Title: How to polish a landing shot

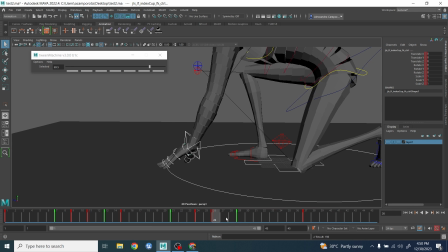[37:28]
Maybe just a little bit like this, something like this. Yeah, you know what I mean?
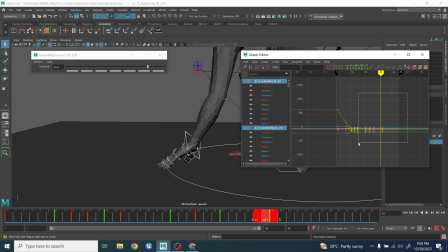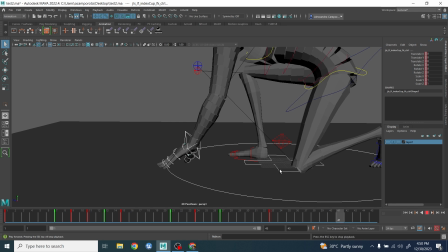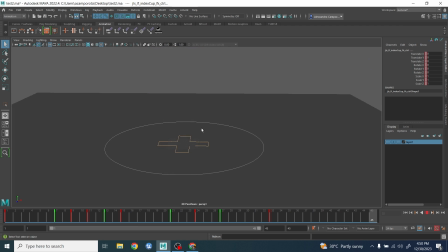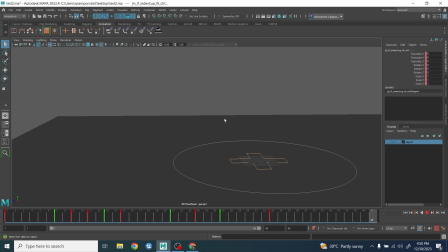[38:01]
Obviously, let's still gonna continue to polish the finger and the elbow pop and stuff like that.
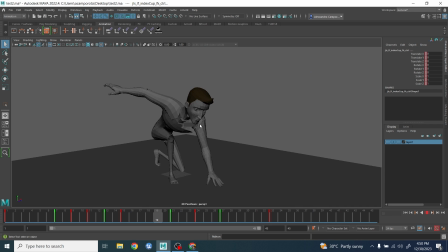[38:06]
Okay, but we are getting there. Okay, guys, I complete the animation.
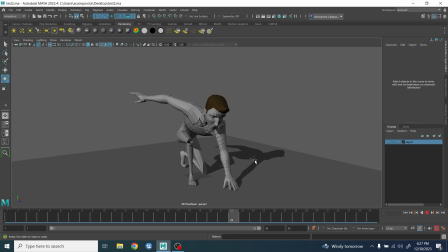[38:13]
Basically, I had those extra detail that I mentioned during the tutorial. I clean up a little bit the finger here, the elbow, reducing the pop. I animate a little bit more the finger here, so just there is a little bit of nice overlapping. Okay, I animate a little bit of extra spine movement here, so it wasn't too stiff.
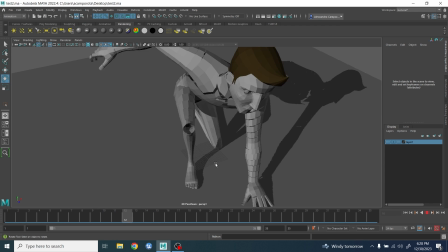[38:33]
A tiny bit of squash and stretch on the neck and the head. A little bit of movement here on sideways on the feet and stuff like that.
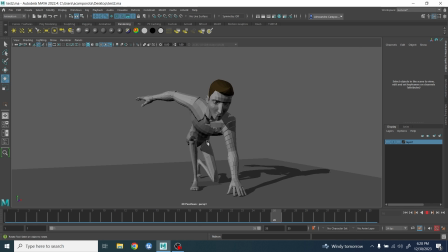[38:41]
So basically, the goal was like not to make it too stiff, not to overlapping, not to exaggerate it too much, and at the same time, I wanted to keep the nice pose of the landing but have the right amount of overshoot and overlapping,
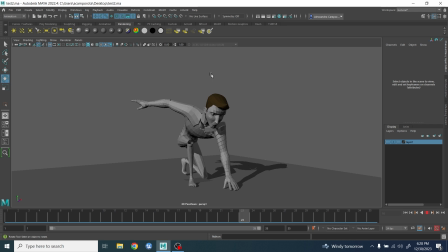[38:59]
so it feels still strong, impactful, and but not too much stiff. And of course, as usual, guys, there are things you can tweak. For example, maybe the finger could be a little bit too much, but it also depends on the style, right? Depends how cartoony or realistic you want it, right?
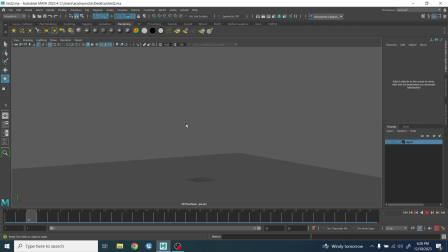[39:16]
So I always encourage you guys to go and explore different solution with space, timing, and exaggeration, and find what is working for you. Okay, guys, I hope you enjoyed this tutorial and see you next time. Ciao.